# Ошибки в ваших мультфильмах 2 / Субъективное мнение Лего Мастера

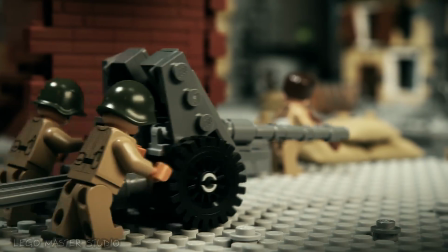0s
Приветствую всех на канале LEGO Master, и сегодня у нас будет второе экспериментальное видео по оценке ваших анимаций.
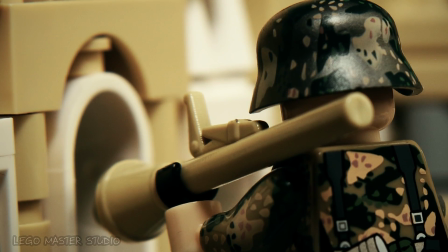8s
В этот раз мне прислали ссылочек немножко поменьше, сегодня 13 мультфильмов, которые просили оценить.
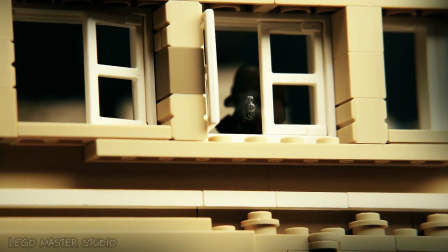16s
На самом деле писем ко мне приходит очень много, не только связанных с анимацией,
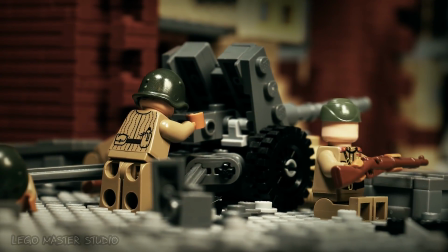21s
и есть небольшая доля вероятности, что я мог пропустить ваше видео, которое вы мне прислали.
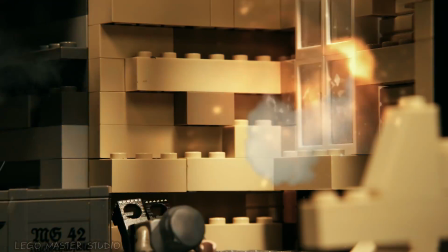27s
Надеюсь, что это не так. Если вдруг я пропустил ваше письмо, то, пожалуйста, извините,
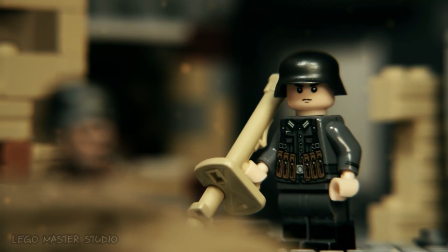33s
постараюсь как-то в третьем видео, если оно, конечно, будет, ваше видео оценить.
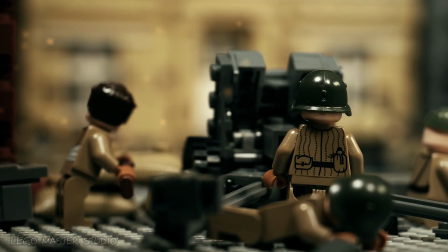40s
Я буду смотреть только на техническую сторону мультфильма. Итак, поехали. Комментарий, который не очень относится к технике съемки мультика.
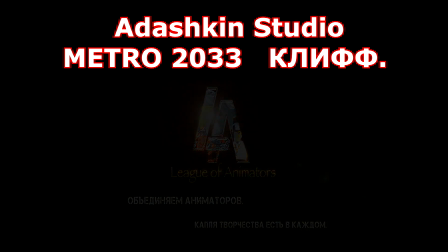49s
В данном мультфильме это очень долгое вступление, очень долгая заставка.
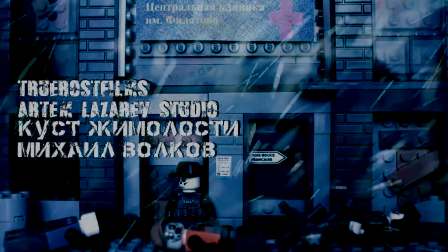55s
В начале очень хорошие и интересные планы, такая замануха интересная, а вот потом все идет гораздо хуже.
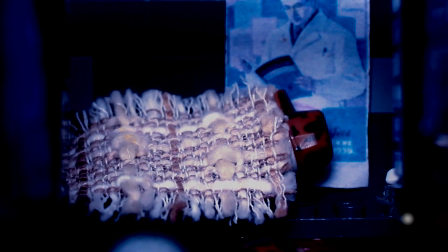64s
Добавлен футажик снега, это всегда хорошо влияет на картинку, но когда это к месту, естественно.
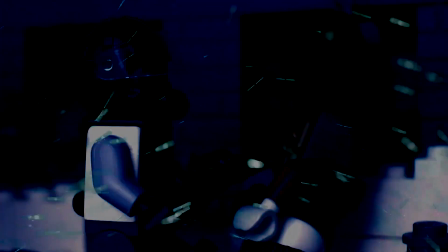72s
Что сразу бросается в глаза в этом мультфильме, это очень темная картинка.
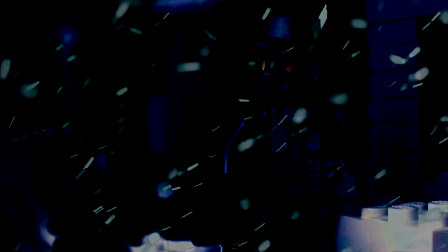77s
Я так понимаю, что это обусловлено обстановкой, как бы. Ребятам хочется показать, что это метро, это темно и так далее.
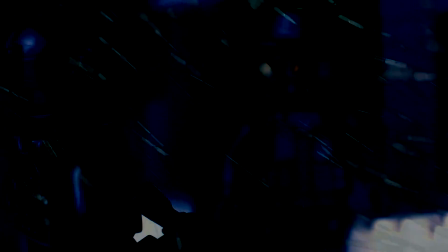86s
Но я повторюсь, смотреть это очень неудобно. Да, темно, но все-таки зритель должен понимать, что там происходит.
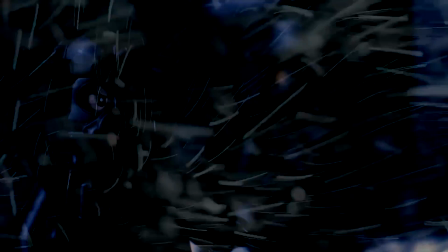94s
Когда на экране происходит какое-то действие, но зрителю приходится напрягаться,
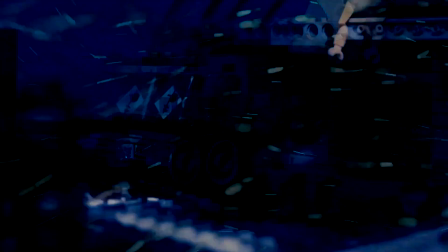100s
приходится понимать, высматривать, что же там происходит на экране, это всегда плохо.
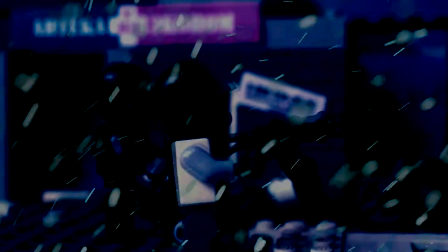105s
Тут хочется всегда найти грань, когда вроде как бы и темно показать,
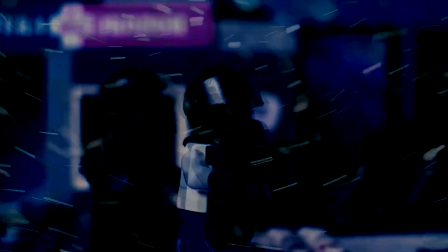110s
темное помещение, но и все-таки зритель должно комфортно на это смотреть.
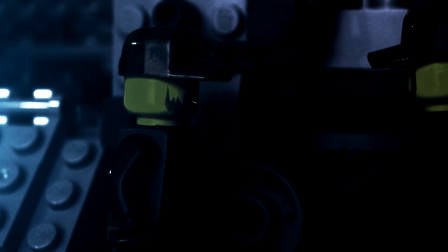116s
Простенький прием. Статичный кадр,
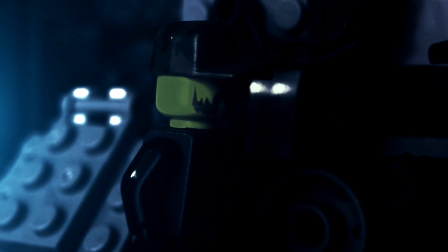120s
добавление анимации рта у персонажей и немножко увеличиваем, двигаем кадр туда-сюда.
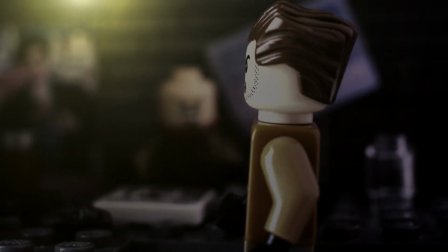127s
Это не анимация. Еще раз повторюсь, в этом мультфильме проблемы с цветокоррекцией.
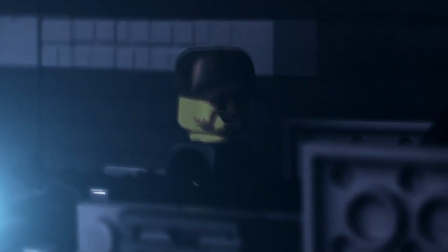134s
Едет тележка, едет по туннелю, но мы видим, что только дрожит тележка, персонаж там немножко крутит головой.
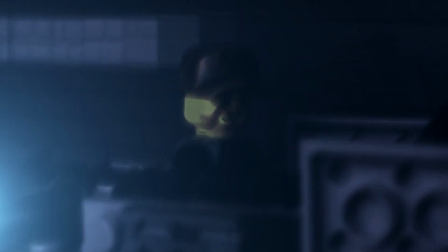144s
На эту анимацию, как я понимаю, потратили 2-3 кадра, которые в дальнейшем размножили и вот растянули на весь разговор.
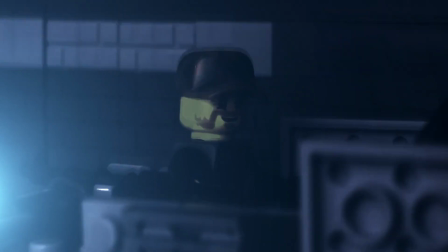152s
Работа нехитрая. И опять повторюсь, постоянно во время просмотра мне не дает покоя картинка.
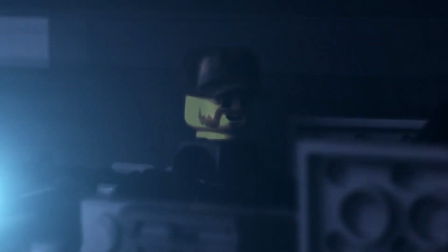159s
Очень темная, невнятная. Но не видно ничего, это просто тяжело смотреть.
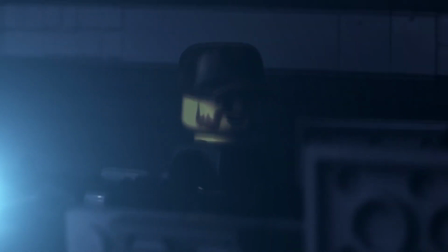164s
Примерно 1,5 минуты идет диалог, и все это иллюстрируется у нас теми же самыми 3,
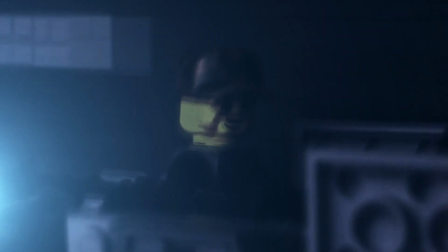172s
ну пусть 6 кадрами, которые использовали авторы.
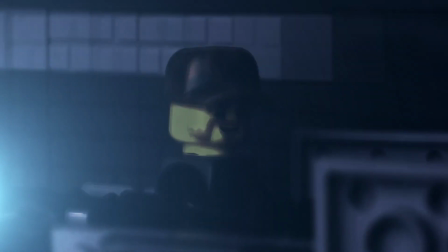175s
Ну 1,5 минуты, ребята, 1,5 минуты я могу снимать неделю, а вы здесь потратили ну сколько времени.
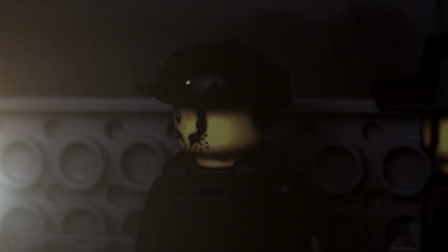182s
Но зато супер диалог, конечно, это здорово. Я считаю, что это не анимация, это явная халява.
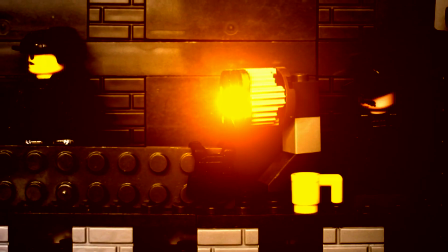188s
Время от времени картинка в этом мультфильме, она радует глаз.
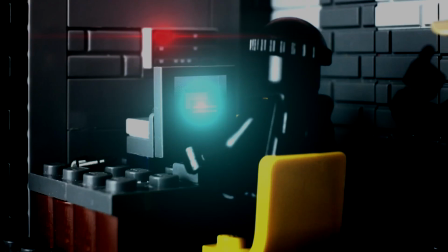193s
Есть какие-то спецэффекты, работа со светом.
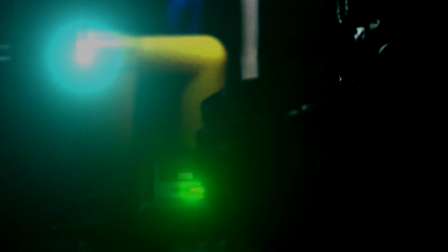197s
Если смотреть глобально, то работа с цветокоррекцией, она есть.
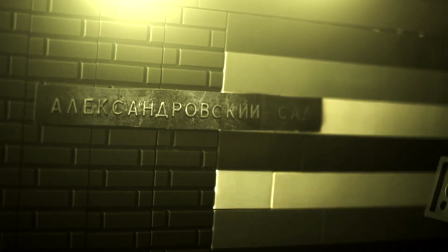202s
Она может быть неправильная, но она есть. Это хорошо. Но вот анимация, сама анимация, она очень скудная.
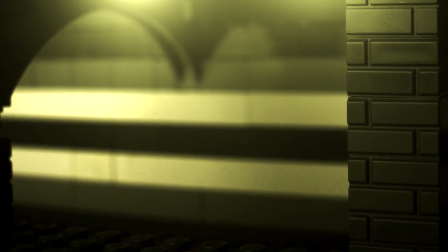211s
Постоянные статичные сцены, которые пытаются авторы компенсировать движением, кадром,
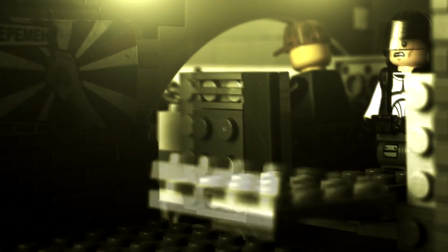220s
увеличением кадра, уменьшением, там влево-вправо кадрик подвигали, ну что-то такое, иногда рот там персонажа открывает.
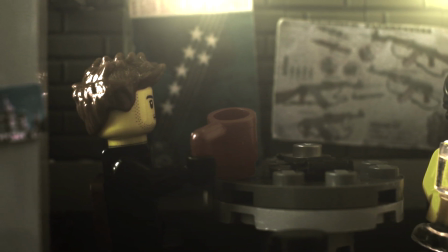227s
Чисто мое мнение по мультфильму, очень тяжелый для визуального восприятия.
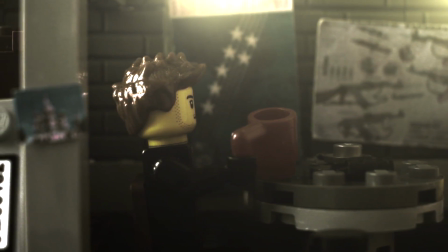233s
Я так понимаю, что он сделан для фанатов метро, авторы скорее всего сделали ставку на диалоги.
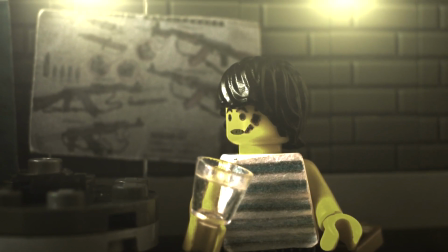241s
Но неплохие попытки работы с плагинами, вы там свет добавили.